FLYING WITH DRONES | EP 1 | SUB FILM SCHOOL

My name's Andy. I run a company called ViFly, and we're an aerial filming and photography business. I personally love top-down photography because you never see it
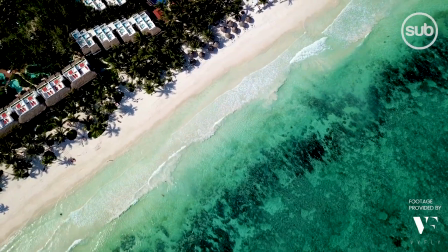0:17 just walking on the streets, and you don't realise how interesting something looks until you are there with a drone looking straight down.
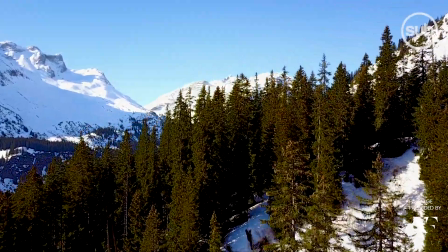0:24 I really like that. If you want to sell drone footage, you have to be approved by the CAA.
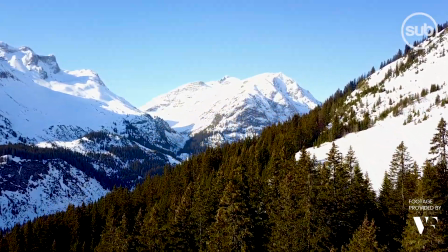0:32 You have to essentially take a flying test, much like a driving test.
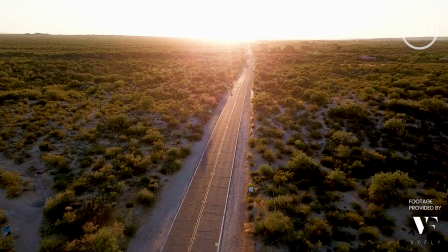0:37 You have to do a theory and then you have to do a practical test. Then once you've passed those two things, you have to submit an operations manual,
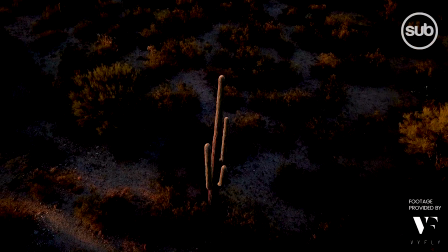0:45 which is about a 40 to 50 page document. It basically explains to the CAA how you're going to fly safely.
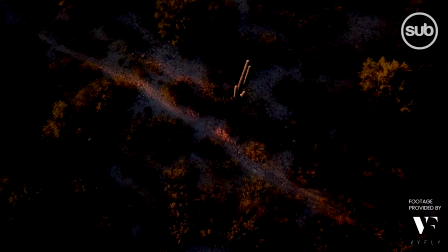0:52 From starting that process to you being signed off, you're approved, can take about 3 to 6 months.
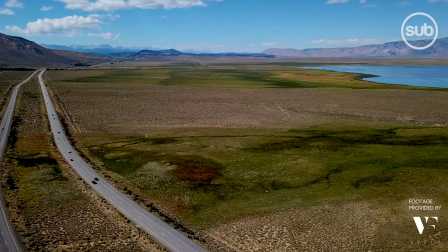1:01 ViFly uses DJI Phantom 4 Pros, so we've got 2 of those at the moment. The main difference between a hobbyist and a professional drone operator, you can see, is their footage.
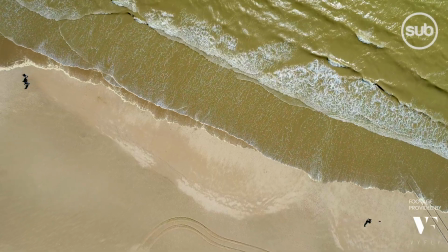1:13 They know how to get the best out of their equipment, so there's lots of little tricks that you can do with
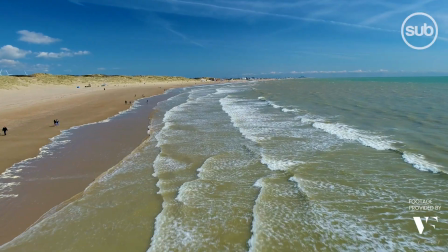1:20 the software to make sure that the controls are responding how you want them to make the gimbal nice and smooth, because obviously when it comes out of the box it's just standard factory settings,
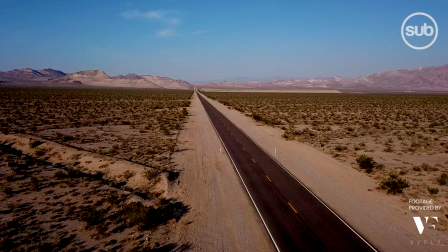1:30 so there is a bit of tweaking that needs to be done to make sure that your movement is as slow and sort of smooth and cinematic as possible.
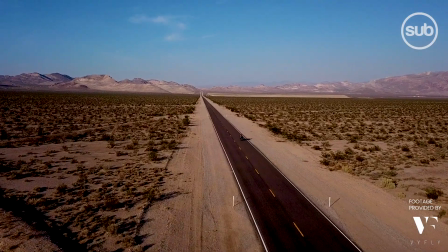1:38 It always needs to be interesting. Try and find an angle that makes the shot not just you flying towards it or going up.
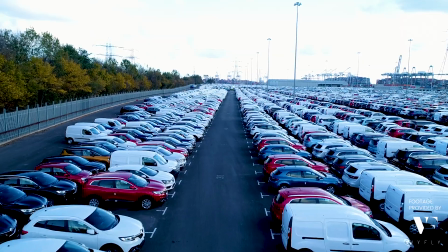1:48 If you can combine a gimbal movement with a rotation and an altitude,
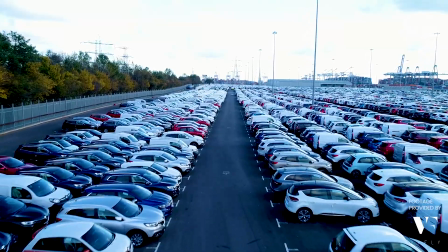1:53 it'll make the shot look much more interesting than it would do if you're just going up above.
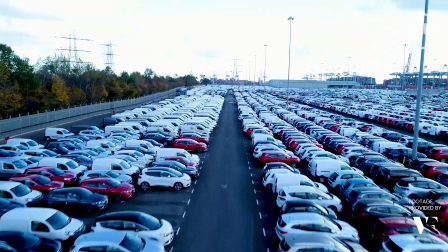1:58 Obviously there's certain landscapes that don't need much because the landscapes speak for themselves,
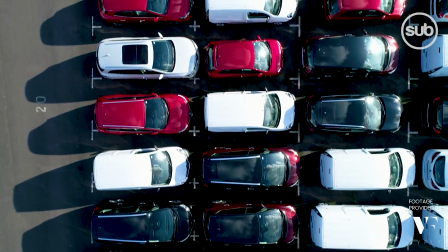2:04 but if you want to show off yourself as a really good drone pilot, it's thinking about how you combine all those movements,
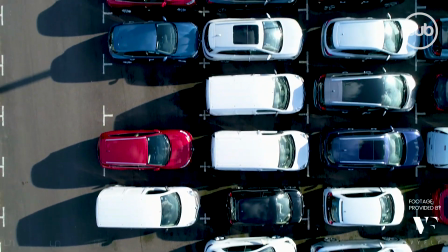2:11 make them look smooth and put them into one shot. Your standard permission from the CAA says that you can fly up to 400 feet in the air, you can fly 500 meters away from you, and the drone has to be in sight at all times.
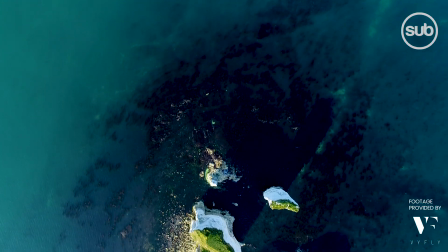2:27 That's your standard permission. The regulation, I think, is changing.
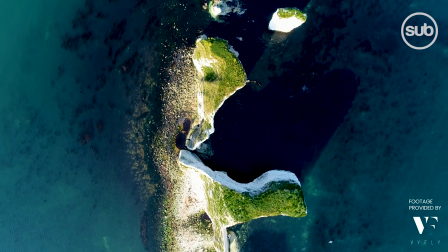2:32 I don't think it's changing quickly enough to keep up with demand. You know, you've essentially got to think about it.
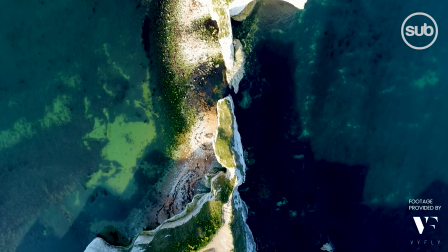2:39 You're flying something similar to a food mixer times 4 above people's heads. It's a really dangerous piece of equipment, and if you don't know what you're doing, you can cause some serious injuries with it.
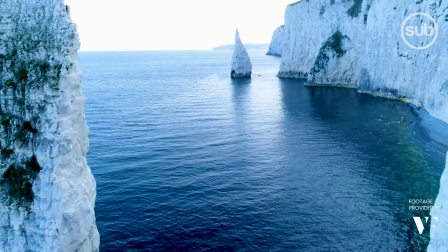2:53 My tips to anyone starting out would be get yourself a landing pad.
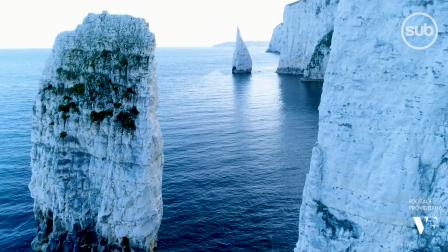2:58 It just helps with takeoff and landings to make sure that dust doesn't get in your propellers or your motors or anything like that.
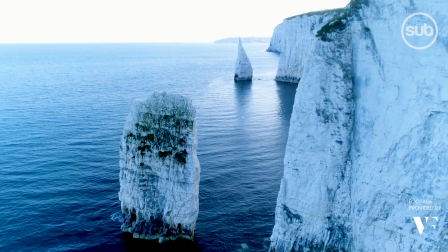3:04 Also a small toolkit, just with really, really small screwdrivers, like ones you buy for a glasses case or something.
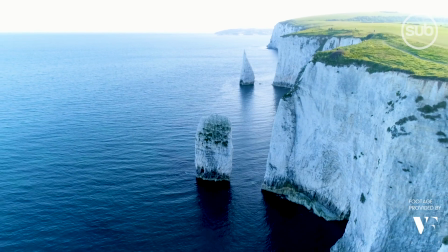3:10 I'd say if you're doing it in a crowded area, like an industrial site or something like that, I would always say just take along another person if you can, just so they can always have eyes on the drone.
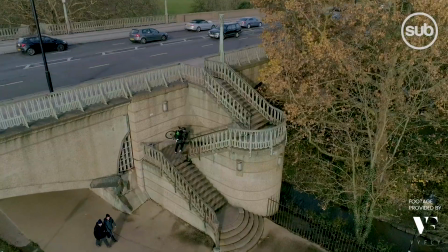3:22 You don't realise how many things you have to do at the same time until you actually start flying,
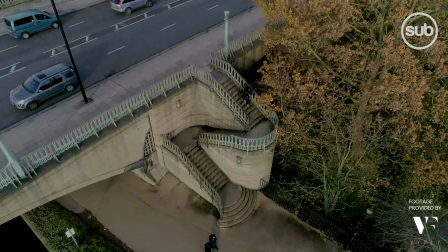3:28 because your hands have got to be doing something. You've got to have one eye on your screen to be able to get the best shot,
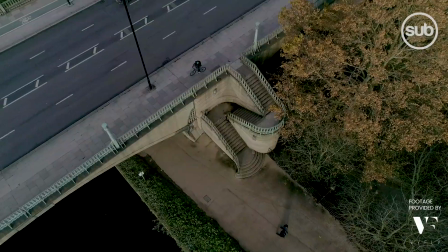3:34 but you've also got to have one eye on where your drone is at all times. With learning drones, there are going to be crashes.
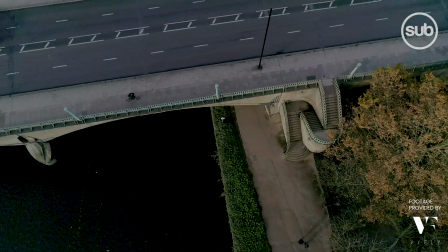3:40 There are going to be situations that are out of your control where an accident might happen. Seagulls hate drones, and I've heard stories of them actively dive bombing drones to try and get them out of the sky.